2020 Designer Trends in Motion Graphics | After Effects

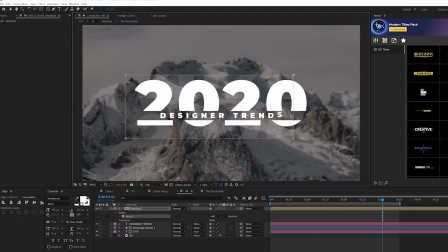497s
And then we'll grab the rectangle tool and we'll simply create a rectangle mask around our title like that and set the mask to subtract.
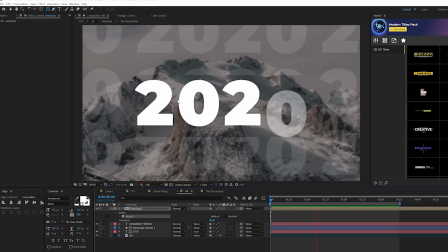504s
Okay, this way it won't interfere with any of our main graphics or title and we'll have that seamless title animation going on in the background.
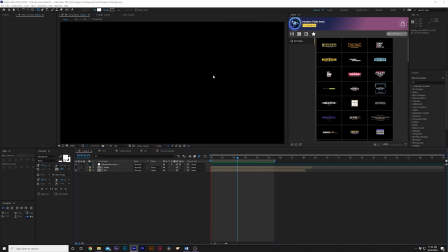512s
So a really cool technique that we can add just to bring more attention to our motion graphics that is very subtle is creating these little bubble pops here.
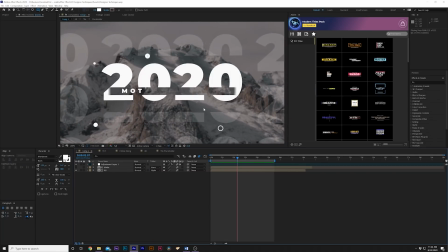520s
You know, these little circle or what I like to call them accent graphics. They're very easy to do. So we'll go back into our main composition here.
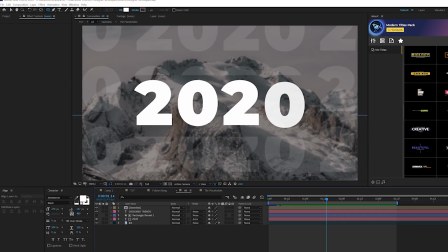527s
And what we're going to do is grab the ellipse tool and we're going to draw a perfect circle. Hold down shift on your keyboard to do that. So create a circle like that. Okay. What we're going to do is control double click the pan behind tool so that anchor point is in the center. And that's all. Okay. Then we'll go to that ellipse one in the shape layer and we will open up the transform ellipse one.
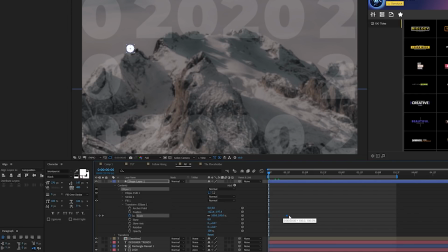546s
We'll move to the beginning of our timeline and we'll add a keyframe for scale. We'll bring that keyframe forward in time by maybe almost a second and set the scale down to 0%. We'll select both these keyframes and hit F9 on our keyboard to make them easy ease keyframes, and that's fine. Okay, then we'll close the ellipse one and we will duplicate it.
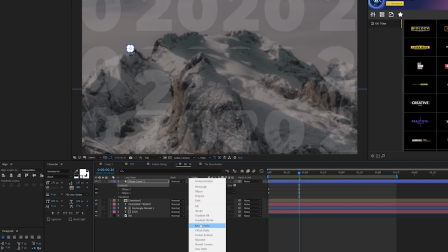564s
Okay, click on the word contents, go to add and add a merge paths. Open up merge paths one and set this to subtract.
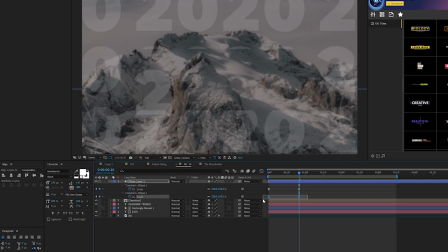571s
All right, so then we'll just hit U on our keyboard to bring up the keyframes. We'll grab the bottom keyframes here and we'll offset them in time.
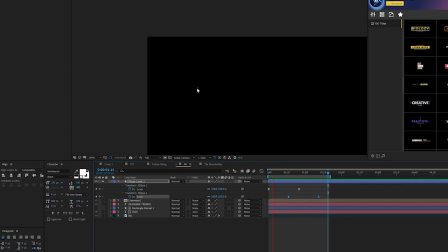577s
So now you'll have this little explosion just like this, and that is very nice and subtle. You can speed up the animation by adjusting the keyframes.
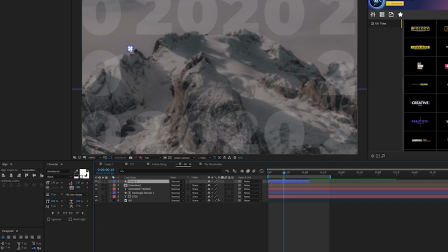584s
So that is really nice. Okay, so all we have to do is take this circle now and we'll duplicate it, position it in random positions around our composition, just like this.
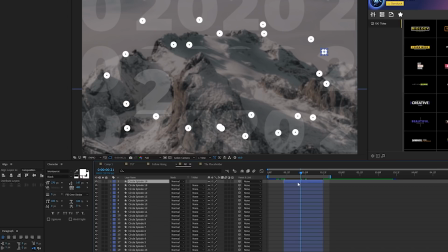594s
So once you have these circles randomly placed around your composition, all you have to do is randomly offset them in time within your timeline. And this will allow them to animate on at different times and make it look like we did a lot of work.
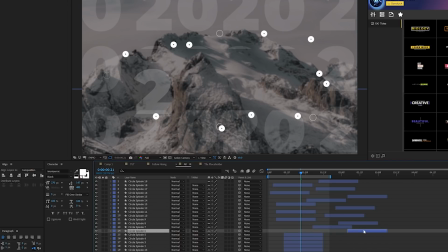607s
But honestly, this is one of the easiest things you can do, is creating very simple accent graphics in the form of like explosions.
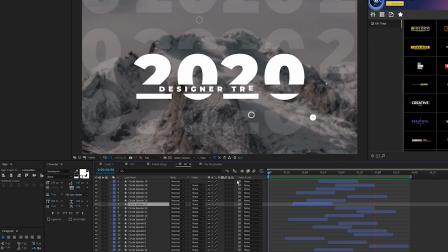614s
And now with our circles randomly placed around our composition, it just brings more attention to,
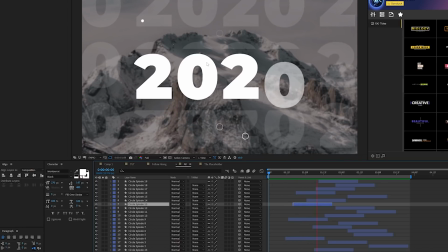619s
you know, what's going on in the center of the composition. And that's why you would use graphics like this, just to draw more eyes to what's important inside the composition.
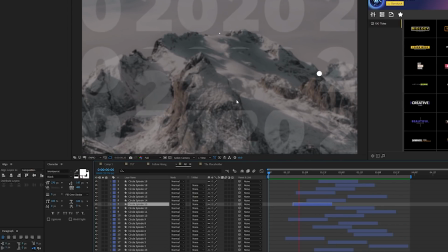627s
And it's very subtle and doesn't really draw much attention away from what's important. So now, as a bonus tip, I just want to share some personal techniques here.
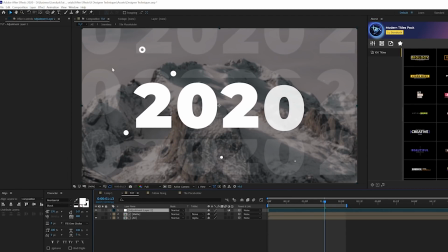634s
What I like to do is go to Layer, New, Adjustment Layer, and go to Effect, Noise and Grain, and just add a noise to this. And set the noise up to like 10% and uncheck Use Color Noise. This will add a nice level of texture to your graphics.
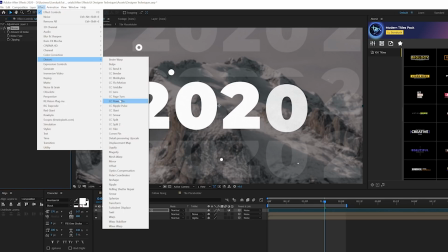646s
Then also we go to Effect, Distort, and grab CC Lens. And what we'll do is increase the size just by a little bit to like 120.
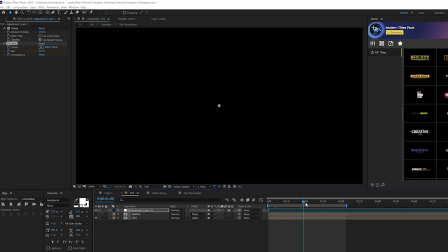654s
And we'll come here to begin our timeline, we'll add a keyframe for it, and we'll move forward by a second, and we'll increase the size just by to like 300.
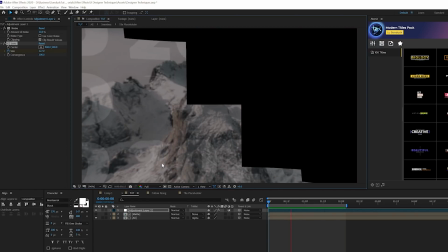661s
So just by adding these two effects, it just brings a little bit more texture and character to our overall composition. So that is our After Effects tutorial on these four motion design techniques all put together. And remember, think about how you can use these techniques interchangeably for different types of projects you work on. So I hope you enjoyed this tutorial. If you're new here, be sure to hit that subscribe button, because we post multiple post-production tutorials every single week right here on the channel.
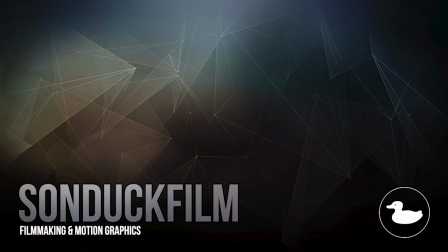686s
You can also hit me up on my social media networks. Those links are below, and always be creating.